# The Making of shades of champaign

Hello friends, Juno here with another making of the PR videos.
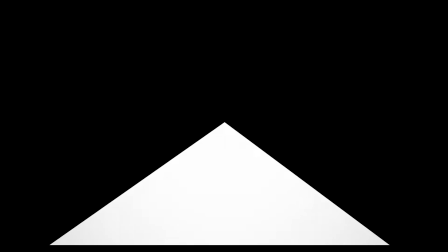Today we're going to be talking about shades of champagne.
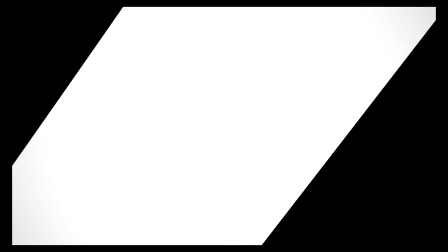Now before we get into the technical aspects of this video, I want to talk real quickly about the themes used in shades of champagne.
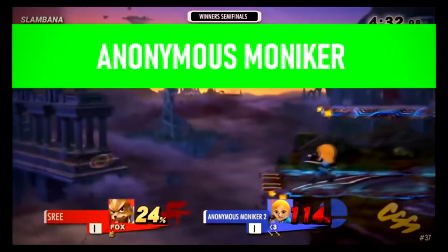It should be pretty clear that the entire theme is based on the usage of colors.
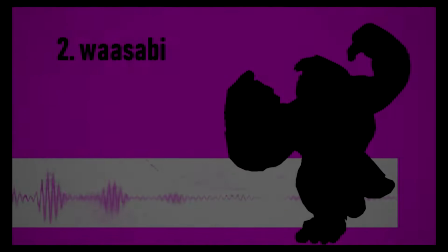Now this is entirely different from the rest of the PR videos because this is based on a concept and not a game.
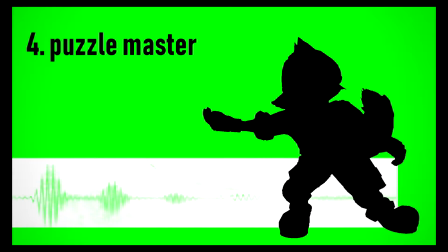Because this video wasn't based on a game or a franchise, I didn't need to do any research beforehand.
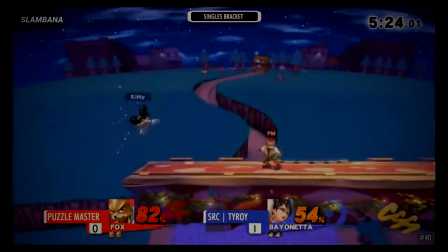Instead, I went about making this video using instinct.
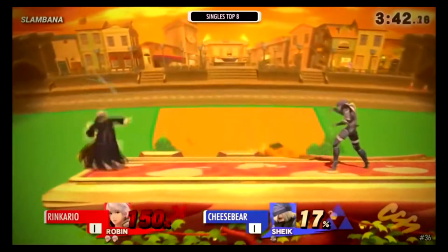Since I wasn't pulling creativity from another franchise, I really had to sell the theme of color using my own skills as a video editor.
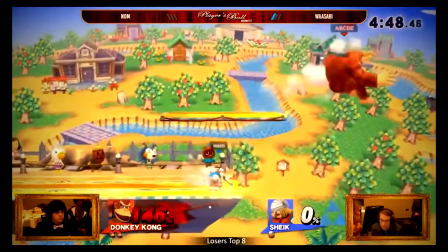As such, there aren't really many technical aspects to this video. Most of the techniques used in this video involve keyframing.
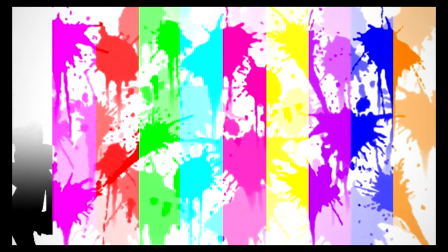There are a few little neat tricks that I used towards the end of the video, but let's dive in with the start.
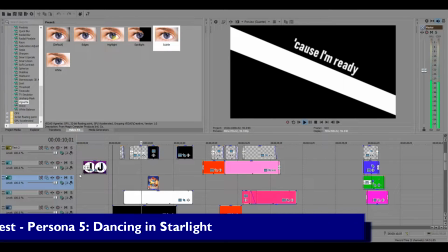The entire intro section is completely black and white, and this is very intentional because I wanted there to be a complete lack of color right at the start.
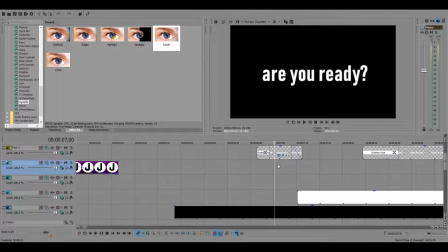I use a gradient wipe to open up with the text "Are you ready?" which echoes the lyrics of the song,
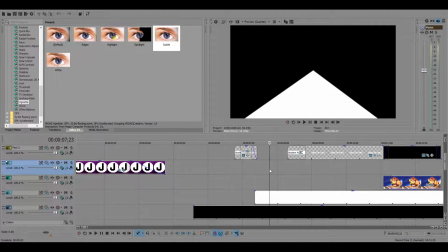and then I simply fade that into a white line that extends outwards.
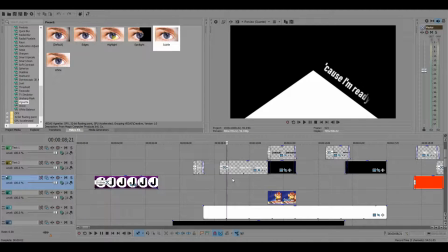One of my main goals with the intro was to establish the concept of motion and stillness.
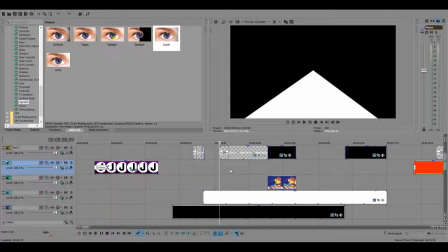By using both solid color and text, I was able to take advantage of the stillness of the color and the motion of the text. Additionally, I could even animate the solid color to create that sense of motion.
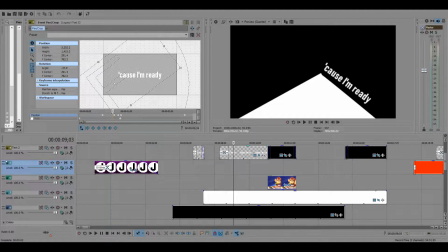In this particular scene, I animate the white line in the center to move towards the right
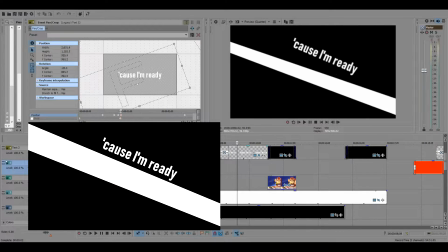and move the text accordingly to match that.
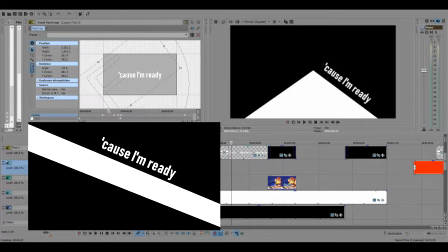It's not exactly the smoothest transition, but it happens quickly enough where the viewer can't quite notice the mistakes that I made here.
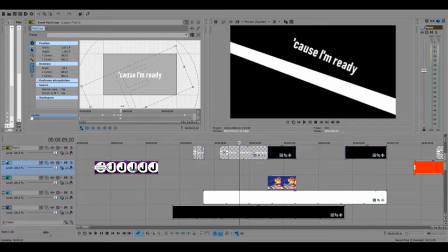Another small detail I added was adding slight motion to the text after it is finished transitioning. So the text flies here, pauses, and then moves slowly to the right.
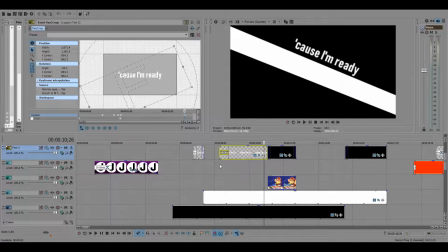This is a small detail, but it really makes it feel like the text is moving when you see it.
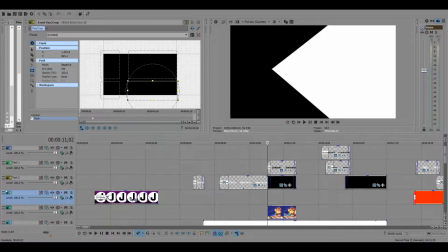The following section is a bit trickier. I masked out a black box to have the same stripes as the smash symbol.
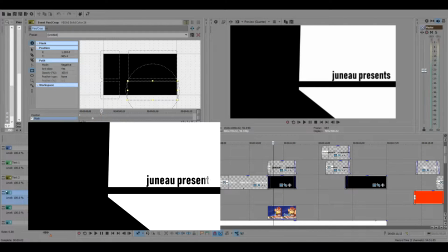Ultimately, it didn't quite match up with what the final product looked like, but I liked how this looked, so I stuck with it.
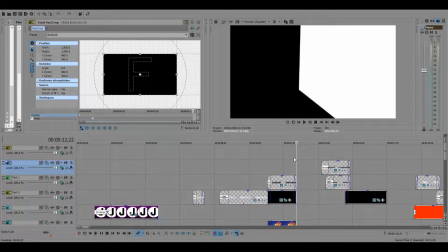Moving forward, we have a much more fluid animation.
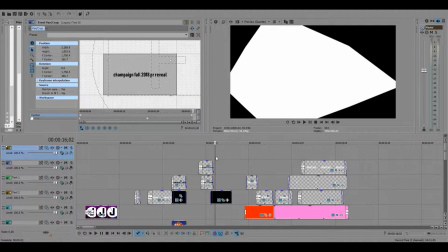Once the text has finished crawling across the screen, we fade back here and the screen collapses into the smash symbol.
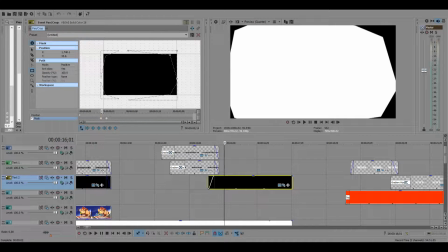This technique is once again handled by keyframing.
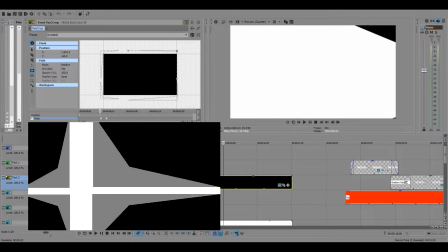I've masked out the four corners of the smash symbol and I expand it towards the center.
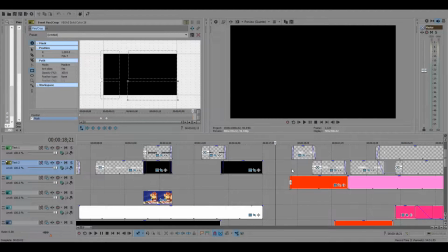We fade to black and then we get our first sense of color.
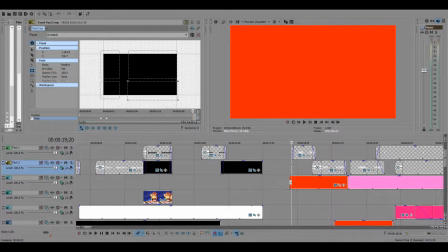I really wanted the first appearance of color to be completely contrasted by the previous section. Because of this, the only color that I show is a simple solid red on the screen. Presenting pops up on screen and it continues to move as the previous text has.
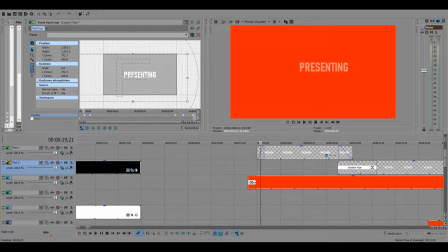However, I've added a bit more motion to this text. Right at the start, there is a slight zoom. The zoom gives a little bit more life to the text and makes it feel like the text is a bit more organic instead of just appearing on screen.
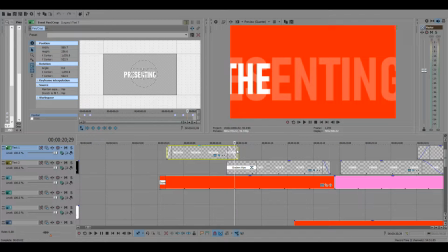Following that, I have an interesting case here where I zoom out on presenting
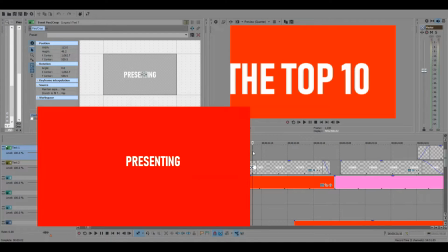and it fades out into the next text that scrolls on screen.